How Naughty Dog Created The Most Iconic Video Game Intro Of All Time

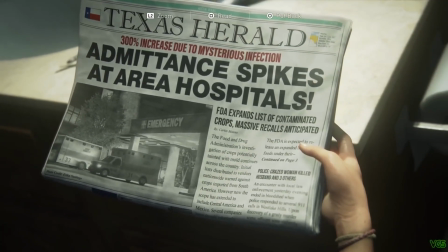(3:58)
one of the most important things to show in that drive was the family that's asking for help and joel saying don't stop we don't know if they're sick or not
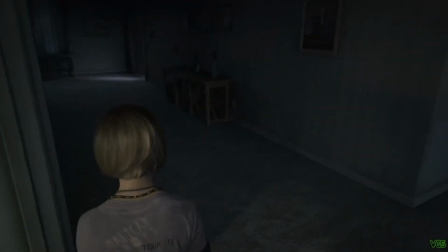(4:05)
and it's at that moment joel shows you who he is the drive culminates into a desperate run through town in which joel's car
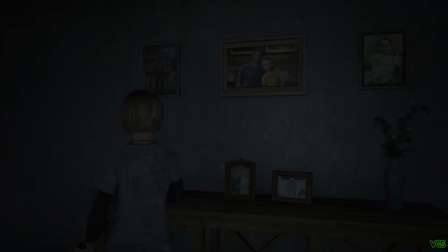(4:12)
is t-boned by another driver and the severity of the moment ratchets up while also providing the developers a chance to adjust the perspective of the scene
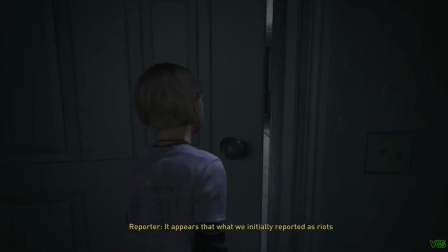(4:20)
quote it's in that commotion all of a sudden you come to and you're a different character you're breaking the window and now grabbing sarah now you're
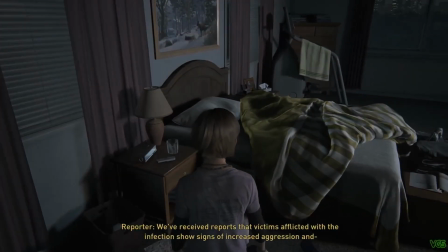(4:28)
the father instead of the daughter because this level was completed near the end of development the chaos of trying to finish the game made it way made its way into the chaos of what was happening and we felt that that really was the emotion was confusion chaos being disjointed not knowing what was
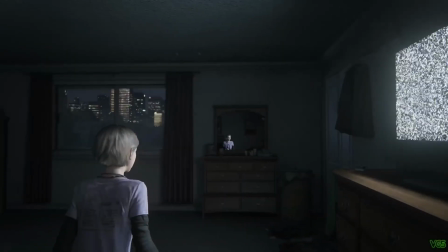(4:43)
going to happen unquote quote the simplicity of sarah's death was actually really hard to get to i had made
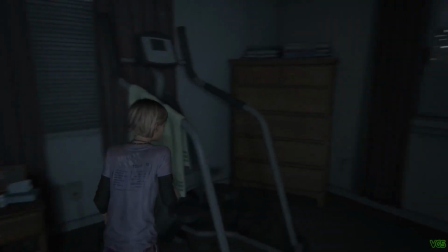(4:49)
the mistake of hyping up that scene to troy baker and just talking about how impactful it is because it sets the stage for the rest of the story
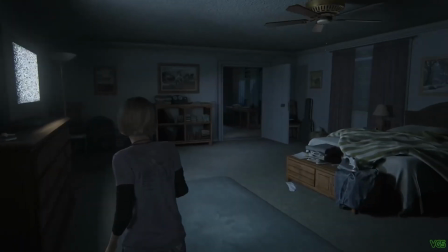(4:56)
and then when we want to capture it it always felt really big to me like overly dramatic while the performance was moving enough to cause some crew members
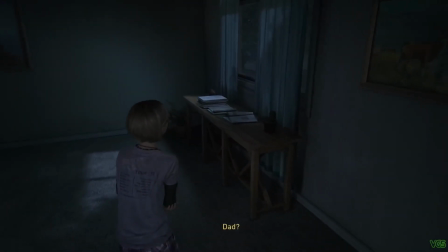(5:03)
to walk off the set that day while in the edit for the game druckman realized the original take of the sequence wasn't quite capturing what
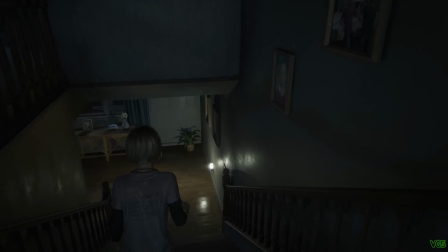(5:10)
he wanted to thankfully the team had another go at it filming the sequence on the motion capture stage quote i felt there was more to
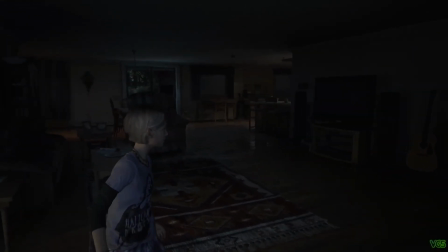(5:17)
mine there it could it could be even better i had to swallow my pride because i feel my job as a director is to say when we got
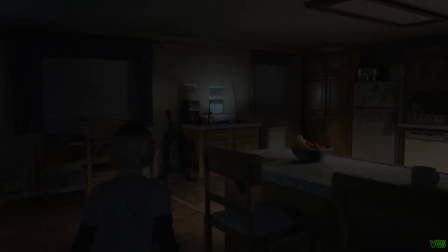(5:24)
it when we don't got it and I was like I made a mistake we should have kept going and with a better understanding of what he
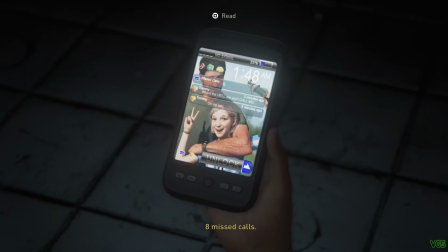(5:31)
wanted the sequence to convey the team was able to find the honesty of the scene in the second go-round quote when we were shooting it the second time I was like I don't want you to focus on the tragedy of it really focus on the mechanics of what you're going to do next she's
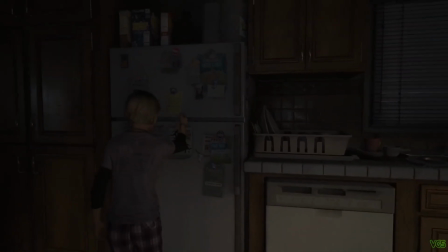(5:44)
hurt where are you going to take her first you have to lift her she's in pain okay help her with the pain and I just
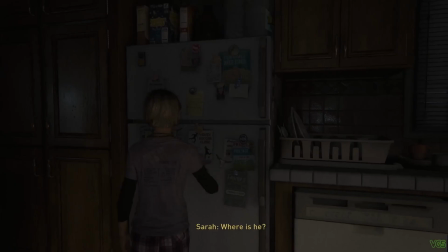(5:50)
wanted to be as pragmatic as possible because the scene is already so sad we don't have to sell the sadness or the drama of it just sell the mechanics of it
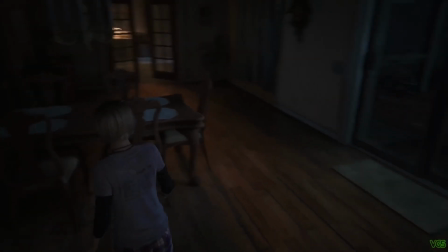(5:58)
everything else will happen naturally unquote and so yeah guys there is a lot more to read because it goes into how hbo translated this scene and this intro to the show and so if you want to read the rest of this article i'll leave it linked down in the
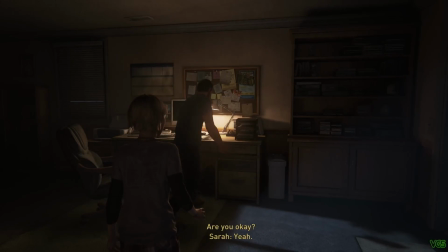(6:15)
description down below but i mainly wanted to focus on the game aspect and how neil and everyone came up with you know in my opinion the
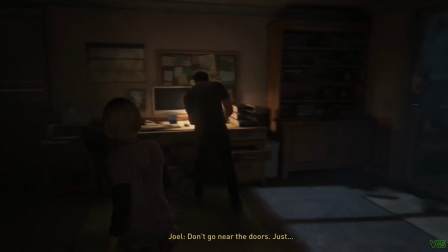(6:24)
best intro to a game that's ever been created also neil talked about how
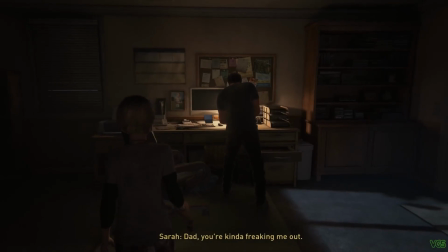(6:29)
you know earlier on in development they originally made it to where you only played as joel in the intro and sarah would just be an npc
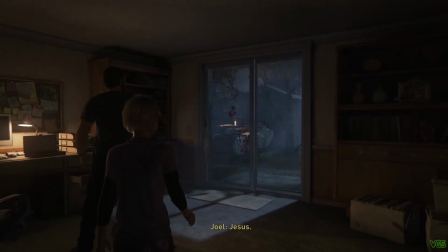(6:39)
and i'm glad they ended up changing that because neil said that during one
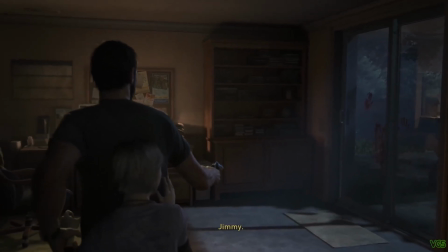(6:44)
of their meeting someone brought up the idea brought up the idea like hey what if you played a Sarah for a little bit you know and
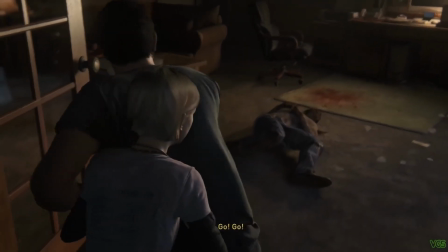(6:52)
honestly for a game like the last of us because I mean even if they did do that and we only played as Joel from the beginning and
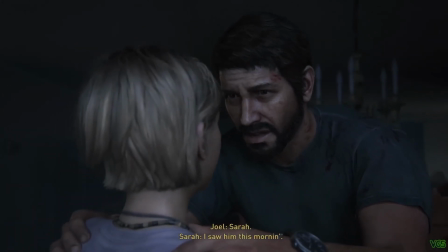(7:00)
we and we were controlling Joel and we went over to the neighbor's house and we killed infected and then we went back and got Sarah and then got
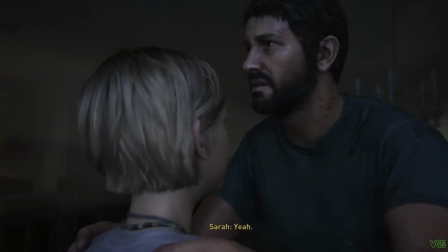(7:08)
in the truck with Tommy and then you know it can it plays out how it originally plays out it still would have been effective but
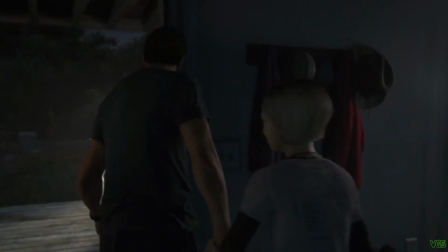(7:15)
we had to as the players be even more connected
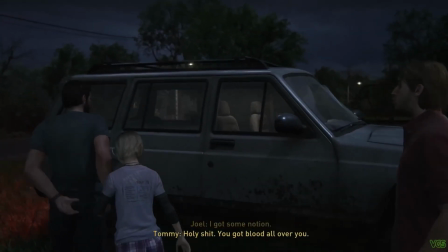(7:21)
to sarah besides the fact that she's a young innocent child so we were
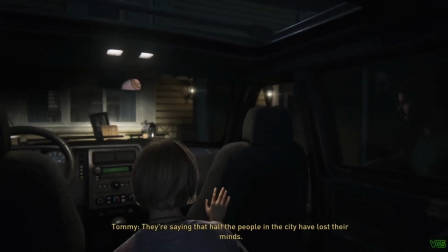(7:26)
already connected to her connected to her to begin with but what made it even more heartbreaking is that we actually played as sarah she's the first character you ever play as in the last of us franchise and so having
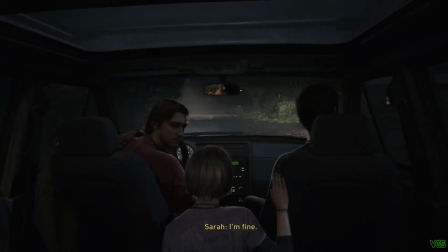(7:40)
naughty dog make us play as Sarah and walk around and get it
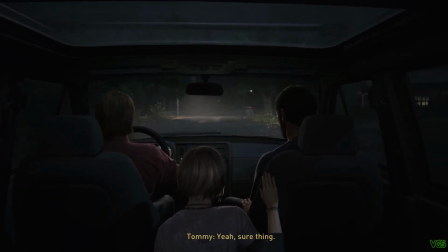(7:45)
from her perspective for the first half of the intro it really is vital to
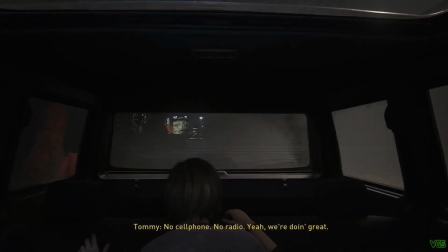(7:49)
how it ends up playing out with her death you know and going to the end of